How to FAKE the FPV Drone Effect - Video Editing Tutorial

Hey everyone, welcome back. Today you have the pleasure of just me dropping some knowledge on how to fake the FPV drone look. FPV is first person view, and in terms of drones it's been massively popularised by
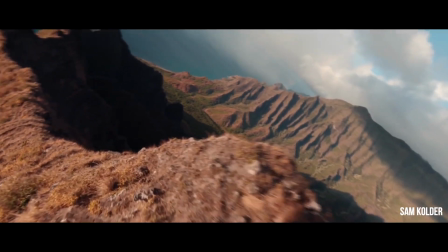0:15 killer travel videographers such as Johnny FPV and Sam Kolder.
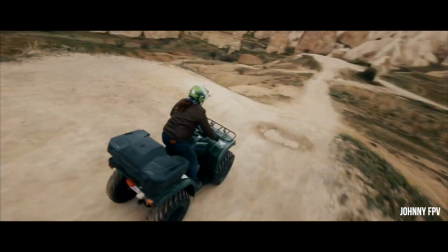0:19 It offers such a unique perspective and spices up the world of drones a little bit, because I think a lot of people have gotten used to the ideas that drones are just sort of your everyday thing when it comes to video. So the FPV look gives something really new and exciting.
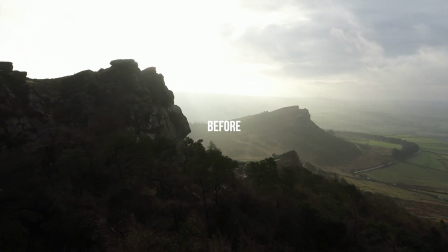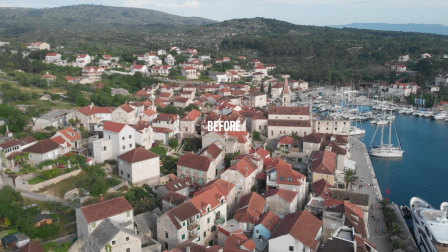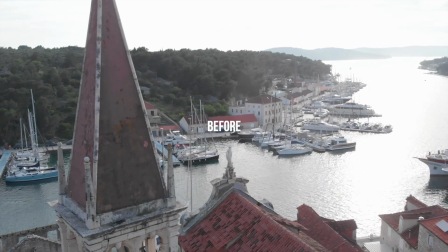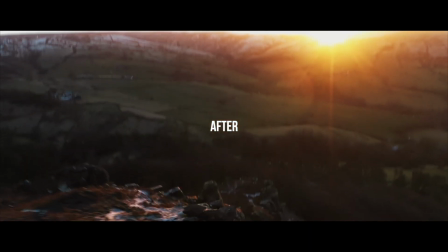We've personally considered getting an FPV drone, but we do not have the money nor the time to continually smash drones to pieces. So for now, instead of feeling sorry for ourselves, we're going to try and see if we can fake the look in editing.
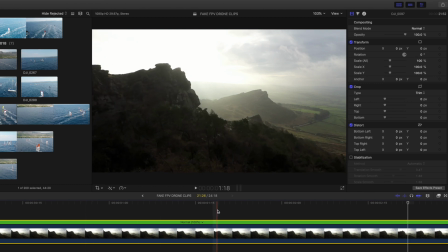1:28 Okay, so I've got this clip here. We filmed this in the roaches on the Mavic 2 Pro. As you can see, it's quite slow and cinematic, which looks great and would be great for the right video, but it's not what we're after today. First things first is about speeding up the clip. FPV drones are known for being fast, and whether that is the actual speed of the drone itself or through flying close to objects, the FPV drone look is fast and dynamic. So what we're going to go ahead and do first is speed up this clip.
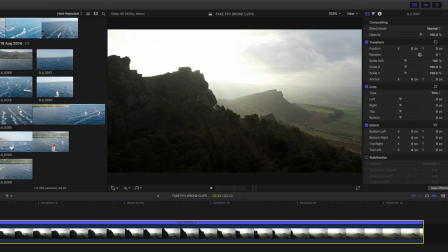2:01 And already we've got that movement at the side here that could be reminiscent of an FPV.
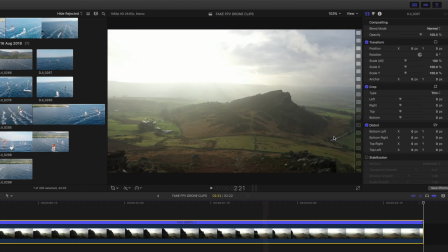2:07 Now when you speed up these shots, they're not going to work with anything where you've got people in them walking or cars. Sea doesn't always look too good, and stuff like trees blowing in the wind really fast. Those are just things that you have to think about when selecting the clip.
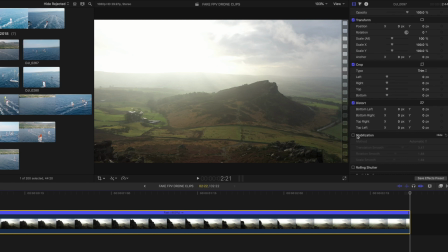2:23 Speeding up the clip will also highlight the bumps and any unwanted movements in the clip. So if we stabilize that, that should help to get rid of that jitter. So the next thing that I would advise is to add a letterbox. This will allow for some extra positioning and rotation keyframing.
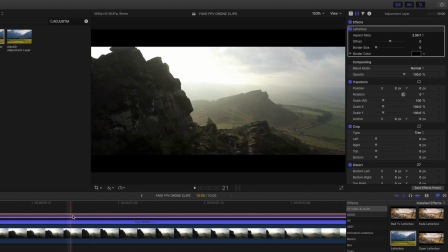2:44 So you're just giving yourself some extra wiggle room underneath the black bars to play around a bit more with the clip. So next, to give this shot more of that FPV drone look, I want to keyframe in a rotation. This will sort of add the fighter jet style movement. I think it'll give it more of that look that we're looking for.
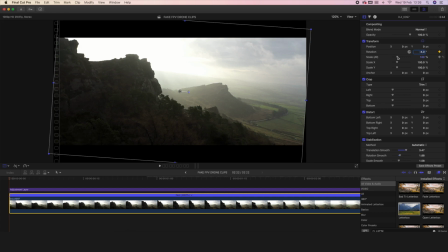3:05 So I think at the very start, you shouldn't have a completely straight horizon. I think this helps to sell the idea that the drone isn't limited at any point by a gimbal.
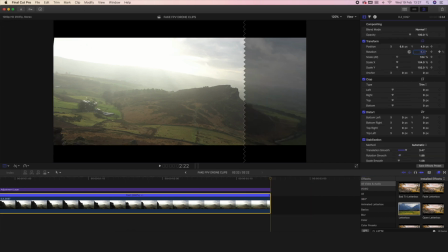3:17 And then just go to the very end of the clip,
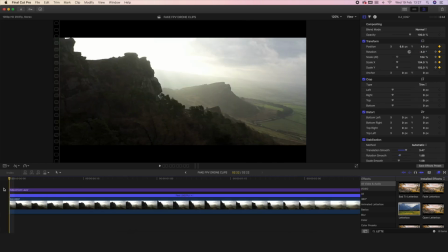3:20 assessing the rotation at about 9 degrees, giving this clip a very gradual rotation from start to end. It is also very beneficial when editing in this way if you're filming in 4K or you're filming with a very good quality drone. So the final thing that I would do, just to add that finishing touch to this clip, is I would add a motion blur.
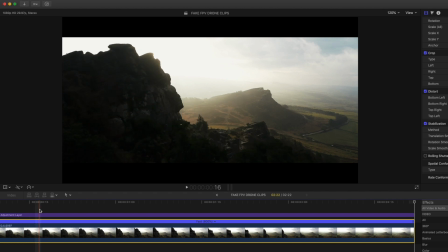3:46 So because we've sped this clip up, the motion doesn't look too realistic when you're looking at these rocks here.
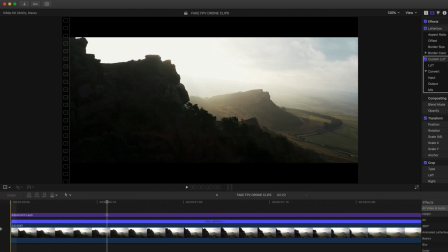3:54 So to fix this and make it look more natural, we can add a motion blur.
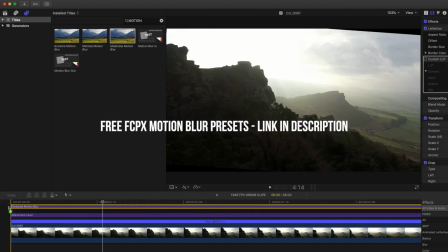3:59 Motion blur rendering is the death of any computer, so this is definitely something that you want to do last. And then let's take an age to render. That is the sound of pure 6-core goodness. We wait. A table, table, table, clap again, and then you're going to pick the cup straight up.
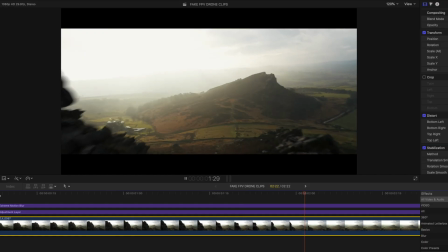4:48 Okay, so let's see now with this extreme motion blur. Yeah, I think that's a lot better.
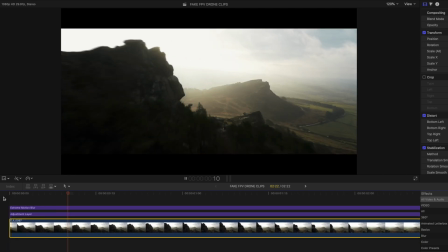4:53 If you just look at the edges, it's more realistic as though it was filmed at this speed.
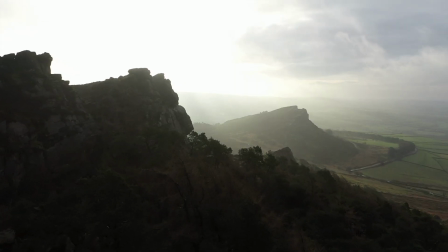4:59 So you've seen how to edit a really simple drone shot to look more like that from an FPV.
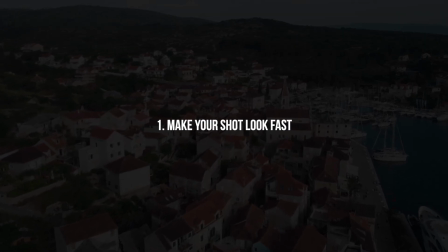5:04 The main points to consider are speed. Fly your drone close to objects or speed up the footage in post.
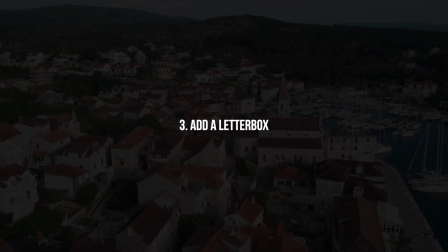5:12 Stabilization. Keep that footage looking smooth. Add a letterbox. Save the quality of your clip from unnecessary scaling.
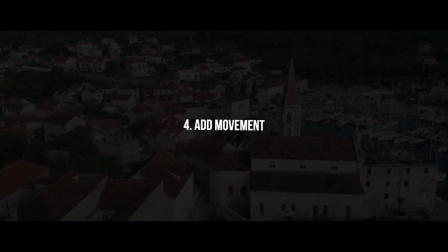5:19 Play with the position, rotation, and scale of the clip to create a dynamic flight path. Add motion blur to really sell the speed. You know, you need to make sure that you get low, get close to things to get that spicy footage in the first place.
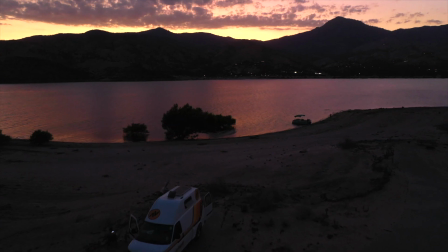5:38 Editing is just like the cherry on the cake. The second shot that I want to try with this rotation feature,
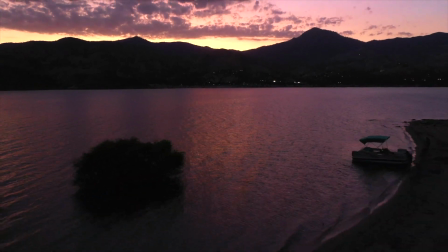5:45 I want to try it with an even longer one and see if we can really get that sense of movement and speed over like a greater distance.
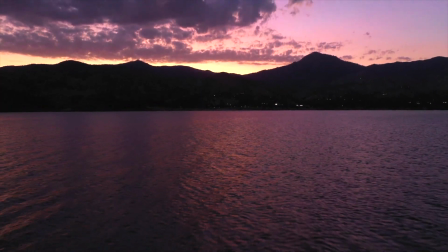5:53 I've got this clip here from California.
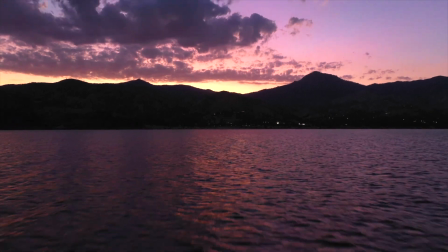5:56 It's 32 seconds long and I want to do like a multi-rotation kind of thing. So first of all, I've just stabilized it, you know, to get rid of any of those kinks.
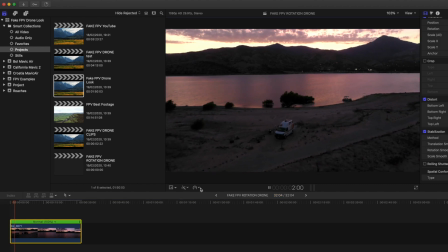6:07 The flight is already quite quick, so I think we can just speed it up 2 times. With the amount of water that's in the scene, if we were to speed it up too much, I think it would look very strange.
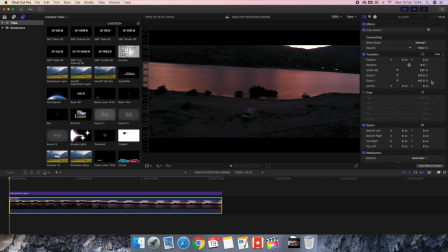6:19 Again, I don't want to start on a completely like straight horizon. Okay, so we've set those keyframes and now I just want to go, I reckon just past the van, sort of like about here, and we can go in the same direction a bit further.
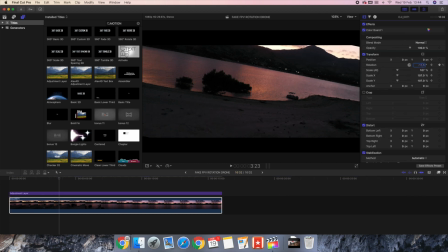6:35 Let's say -11. And again, to cover up those corners, let's go to 109.
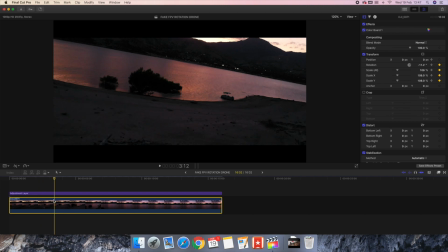6:42 Yep, and we've got that slight zoom and rotation. Then I want to get it so that it like levels out again.
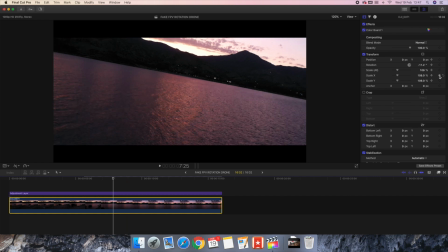6:50 Let's go back to the horizon. We just want it a little bit off.
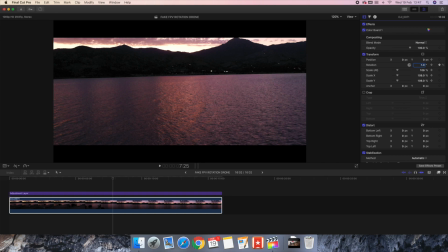6:54 Keep the scale, because else I think over that sort of distance, you're going to end up getting a bit of a dolly effect,
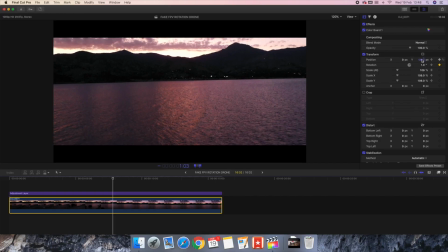7:03 which I don't really want at this point. Let's go with the positioning, -33.
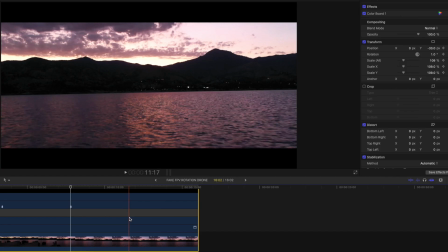7:09 Then I think we'll have like a really nice reveal of the sky there as well. Then I would say as we're getting quite low, let's add some rotation again.
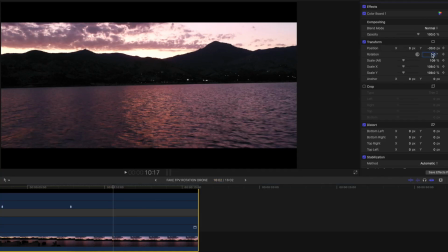7:18 So let's go to 8 maybe, I think this way. Yeah, as though it's sort of like a plane coming into land, I think that could look really cool. And again, let's go a bit further on the positioning, like sort of as though it's like kissing the water but then like lifting back up again.
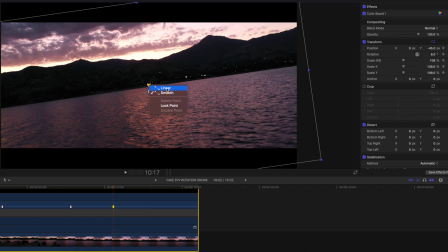7:41 So you have these little things on the screen, linear or smooth keyframe movement. The smooth is more like a logarithmic change, whereas I think I just want it to be like gradual. And then at the end, we will just get it to go in the other direction.
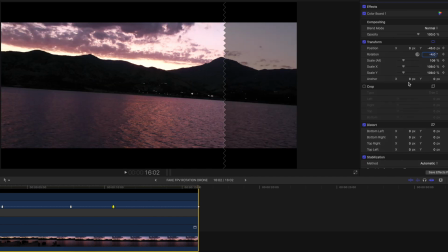8:00 Maybe it's what we started with, so like -4. And then let's add that little bit of a dolly effect, just so that we get the quality back. And then we just need to add the motion blur.